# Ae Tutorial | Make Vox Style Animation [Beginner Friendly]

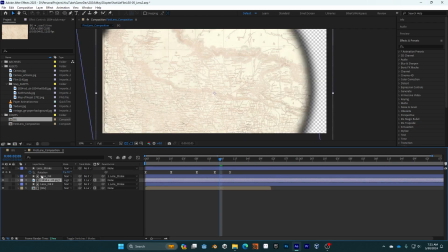[8:15]
So it's just lighting does not work, and I just did it for multiply, and so
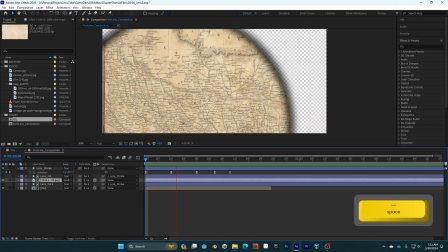[8:21]
it does allow the background to come through, but the background seems a bit too harsh.
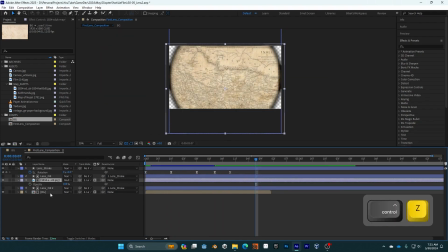[8:26]
So I'm just going to reduce the size of the background by a little bit, 20%.
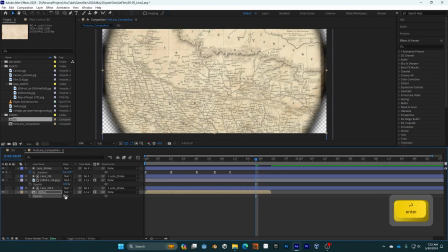[8:32]
Maybe that's too much. So I'm just going by a little bit, and it's going to be 70%, and it seems good to me.
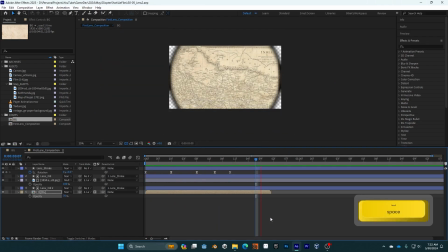[8:38]
Now the background seems to run out quite easily, so let me just move forward with extending the background.
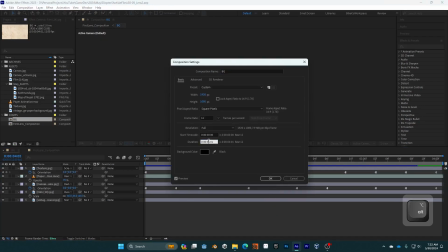[8:44]
Now I'm just opening the composition, and I'm adjusting the duration to like 20 seconds.
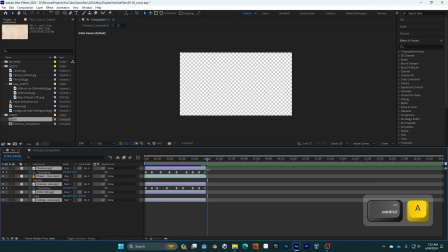[8:49]
That should be enough. Now you want this animation to loop, so firstly just pull it around, and in the MOV file you can just add
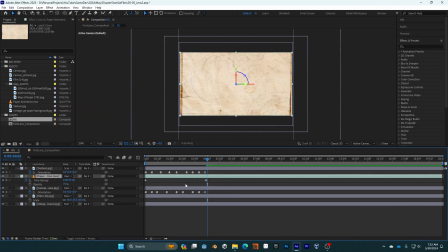[8:59]
you can just freeze on the last frame, and then you can just move the orientation around. So instead of copying the keyframes from time and again, you can just use a simple expression called loop out,
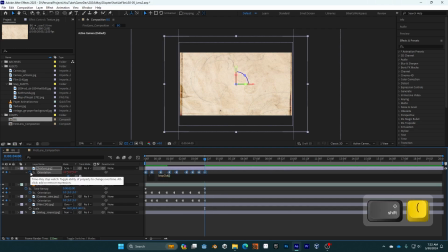[9:14]
and inside it you can just add cycles inside a quotation bracket.
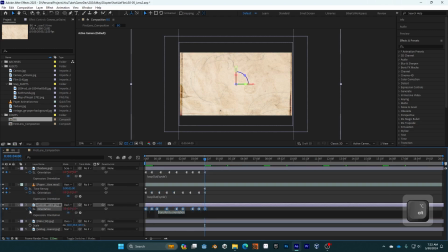[9:19]
So what that does, that just loops around, it loops your keyframes around and around again to infinity. So I think I missed the film here. I'm just going to add it to the film as well, and this should be good for now.
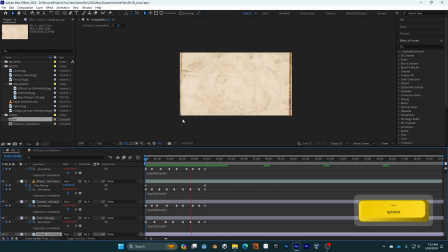[9:37]
It will continue for as long as you need. If you need to adjust your compositions accordingly, you can do it.
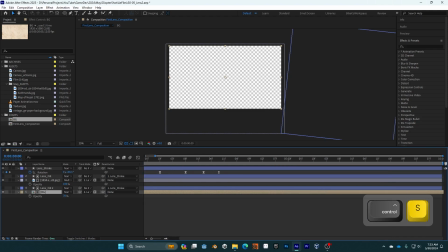[9:46]
So now I'll just extend my background to be a bit more longer,
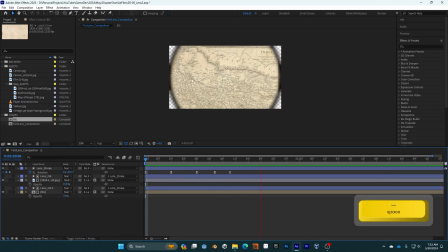[9:51]
and as you can see, the background keeps on looping and it looks a bit more vintagey.
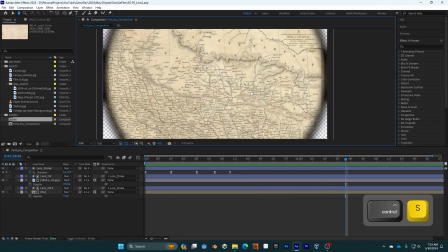[9:56]
Now we need to add the lens effect, the actual lens effect.
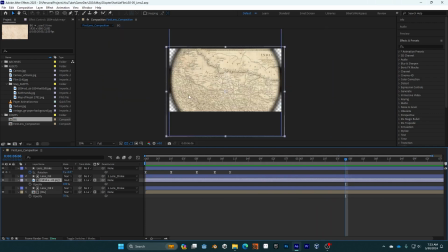[9:59]
So I'm going to select my image, so the image of the map in my context, and I'm just going to add, I'm just going to search effect and search CC lens, and I'm going to add it.
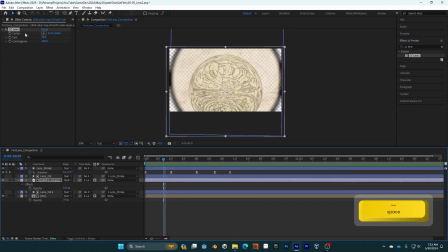[10:12]
And as you can see, it really creates a lens kind of effect. So I'm just going to adjust the size.
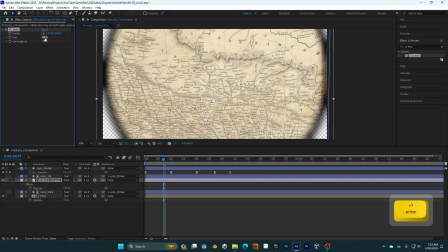[10:19]
200 seems to be a good option, but I quite like the lengthiness, the lankiness of the edges when you bring it down a bit.
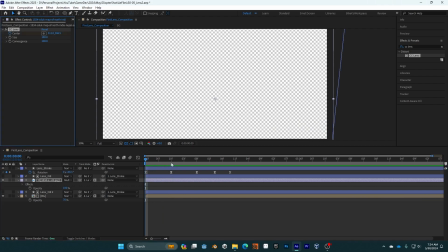[10:28]
So I'm just going to make it 180. Now we need to animate it in motion of the lens, actual like the circular lens.
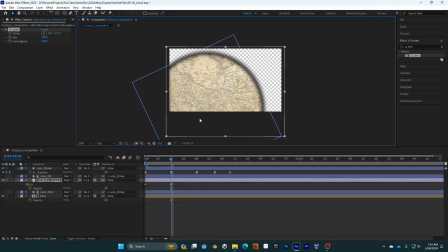[10:36]
So just adjust the center. When it's coming down, bring the center down. When it's going up, you can bring the center up again. Then again, when it's coming down, bring it a bit more down. Don't make it more down than the previous one, and you can adjust it accordingly as much as you need. Just eyeball it.
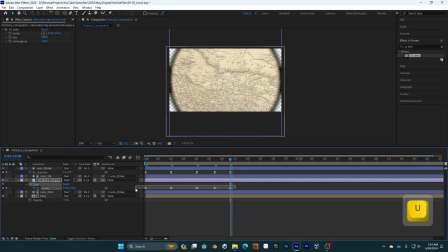[10:54]
Make sure that whatever thing that you want in the center is actually in the center, and just ease in, ease out. You can use any effect. It does not really matter for this because it's mostly in stop motion, so it does not really matter. And I think this is looking quite good.
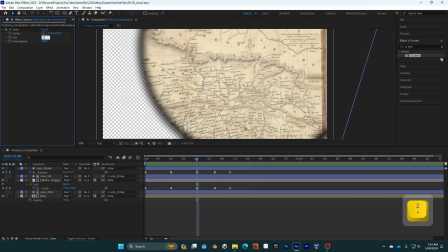[11:13]
Maybe the size is a bit too much, so I'm just going to use 200.
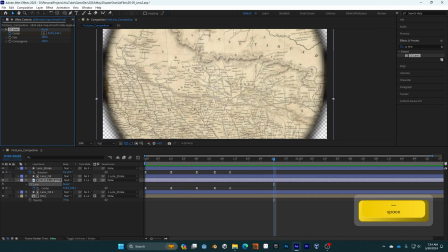[11:17]
Yeah, looks good for now. Now I'm just going to add another effect called chromatic aberration.
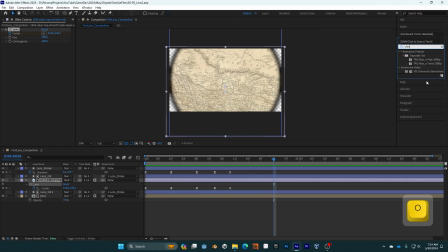[11:25]
It just makes things look like when you're looking through a lens, you can see some sort of chromatic aberration.
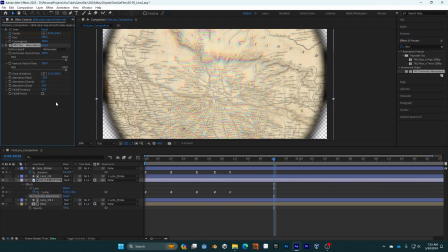[11:31]
I'm just trying to recreate it. Now when you add it, it just adds chromatic aberrations to the center. So if you invert the fall off, it's going to add it towards the edges, makes it more natural.
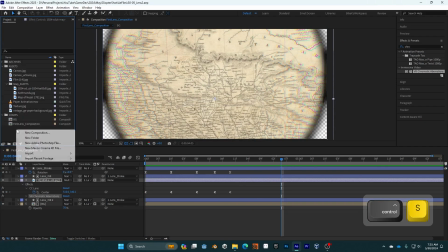[11:42]
The center looks clear, and the edges that you don't want to be in highlight looks a bit chromatic.
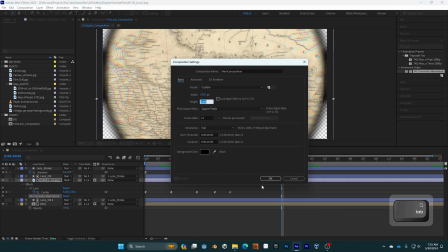[11:48]
So I'm just going to create a new main composition where I'm going to add
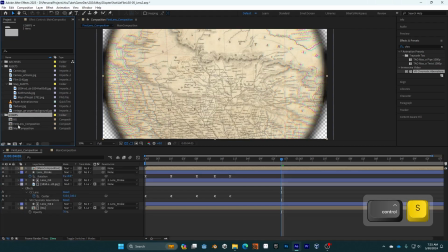[11:54]
my first lens composition,
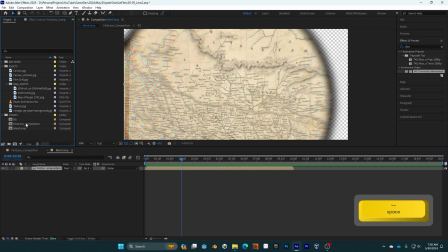[12:00]
and I'm just going to duplicate this composition once again, and I'm going to create it as second lens composition,
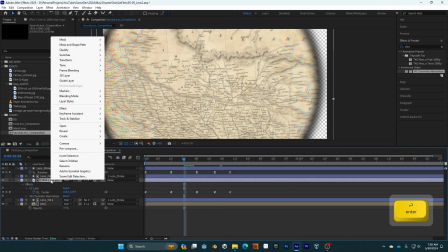[12:12]
and I'm going to replace my image with another image.
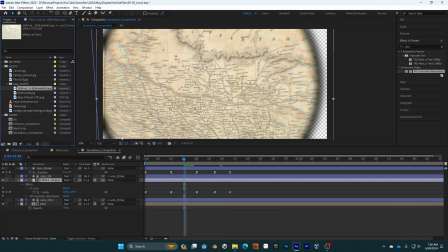[12:17]
Preferably you want something that is a bit more zoomed in, but it's not really required.